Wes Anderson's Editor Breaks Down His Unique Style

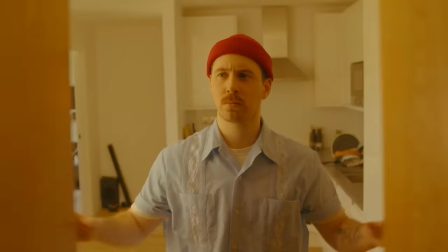0:00 Wes Anderson is the most imitated filmmaker ever.
Yeah!
Oh, uh, but there's always been something missing. It's not until Wes is happy with the scene that we know the timing's right.
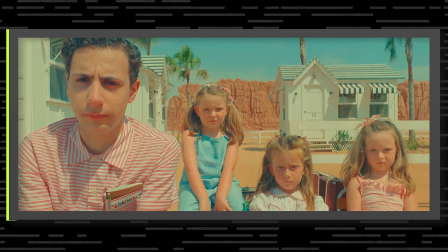0:15 Time was never right. You're saying our mother died three weeks ago?
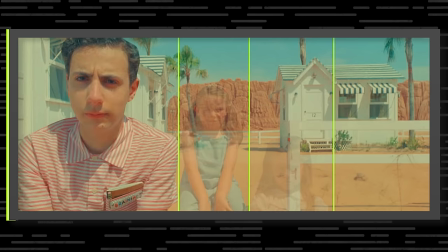0:21 Woodrow and his three sisters, everything about them is split and comped, so there's always a bit of re-timing.
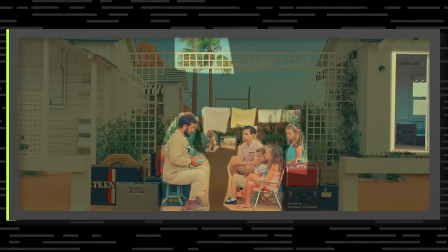0:28 Every corner of every frame and every action and every prop is ripe to get changed. And you know what? If you talk to Wes, he doesn't think he has a style.
I know you're my life.
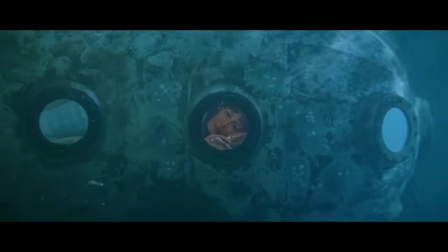0:40 You are my dear friend.
No, you absolutely have a style.
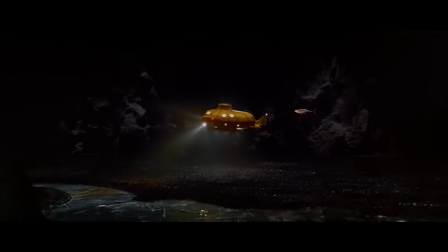0:46 She's my Russian. Yeah, I know. I do. I love you too.
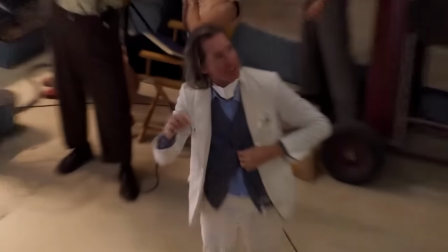0:54 To actually make a movie like Wes, you have to understand his meticulous craft and technique. So to break it all down, we invited Wes Anderson's longtime editor, Barney Pilling,
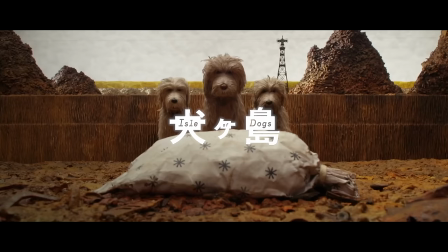1:05 who cut masterpieces like The Grand Budapest Hotel, Isle of Dogs, and most recently, Asteroid City.
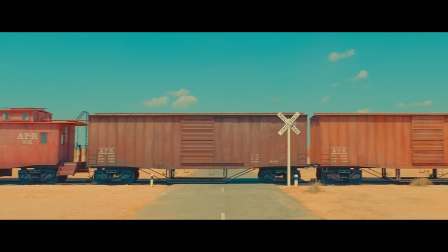1:11 We get a deeper understanding of Wes Anderson's timing. Why the first step Barney makes in any scene is the sound design.
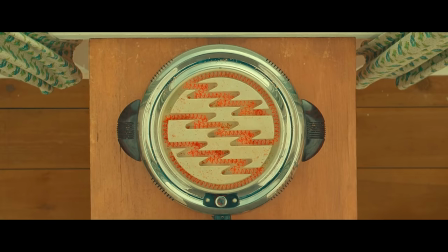1:20 The mix of stop-motion animation and live action, and understanding how Wes Anderson explored grief. in Asteroid City. This is The Editing Podcast, and this interview was recorded with Riverside, the all-in-one video podcasting tool. If you're new here, please subscribe. Wes Anderson's style is, I think, one of the most talked about styles in cinema today. But I think there's many elements that I don't think people particularly understand, because it is quite hard to explain. What is the timing of a Wes Anderson film? It's to the metronome that only he hears is the ultimate truth to that.
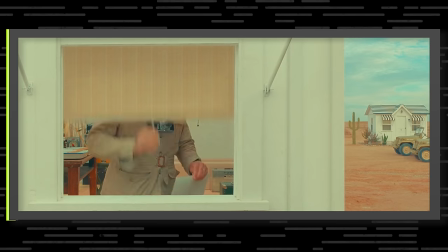1:59 I would love to find out how you managed to make all of that timing work.
This was on all the roll I forgot to develop in the glove box.
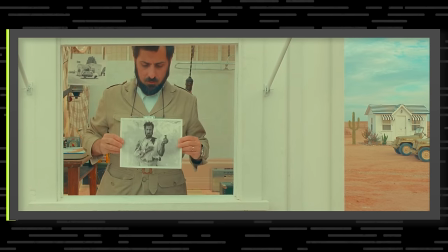2:09 Self-portrait with shrapnel.
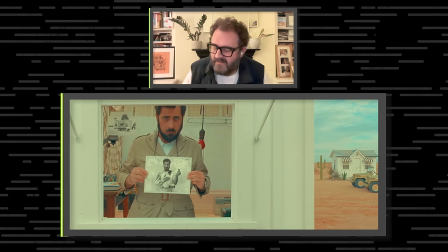2:18 Do page 45.
That was crazy. You just said it perfectly. That was perfect. You know this instinctually then, but for you, when you're in the editing, how did you make that timing work? I don't know. I don't know. I mean, he has to think something's wrong.
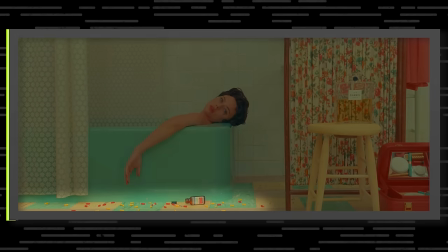2:35 We have to take it in like he's doing. There's pills on the floor. There's a beautiful bottle of perfume there.
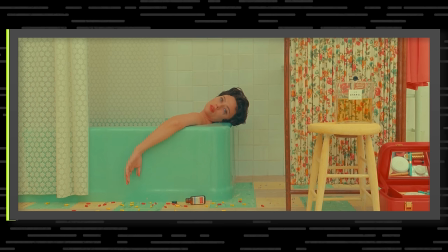2:41 She's wonderfully made up. It takes you a while to take in what you're seeing.
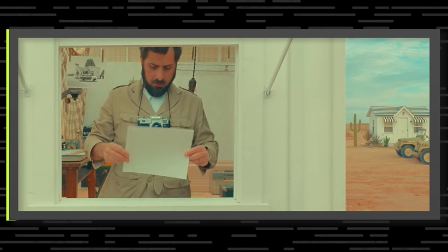2:45 We're upping the stakes there to have that big pause before Scarlet responds.
Self-portrait with shrapnel.
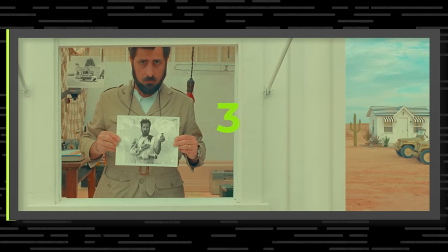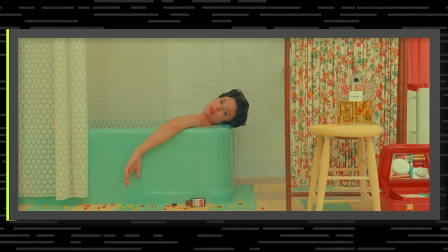3:00 Do page 45.
There was just intrigue to doing it that way. When we first watched it, we put it together with the sensibility of how we've normally put this stuff together, which is it's coming at you at a million miles an hour and keep up because we're not stopping.
What have you done? How could you? So shouting and crying. Uh-huh. So shout and cry. How could you?
We had to really have a word with ourselves and go, no, don't be afraid of just silence.
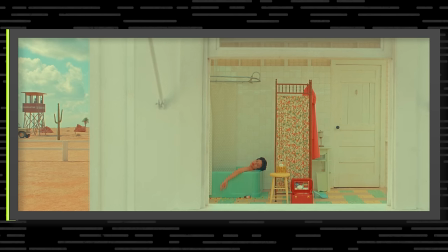3:25 How could you? How couldn't I?
We often erred on the side of putting a little bit of air in there. Sometimes quite a lot.
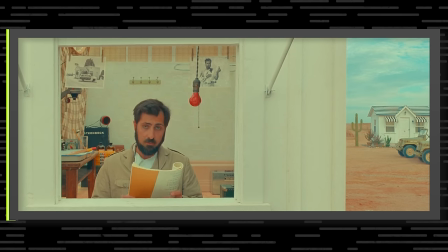3:36 Then it says I smash everything off the shelf. I smash everything off the shelf.
I mean, we're obviously upping the speed of it, so to have that pause. We cut to him. And it has a little snickety-clack rhythm to it, which is Wes Anderson's humor. It reminds me of what, personally for me, one of my favorite Wes Anderson cuts is in the Isle of Dogs.
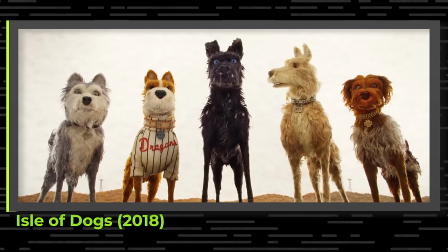4:08 Wait a second.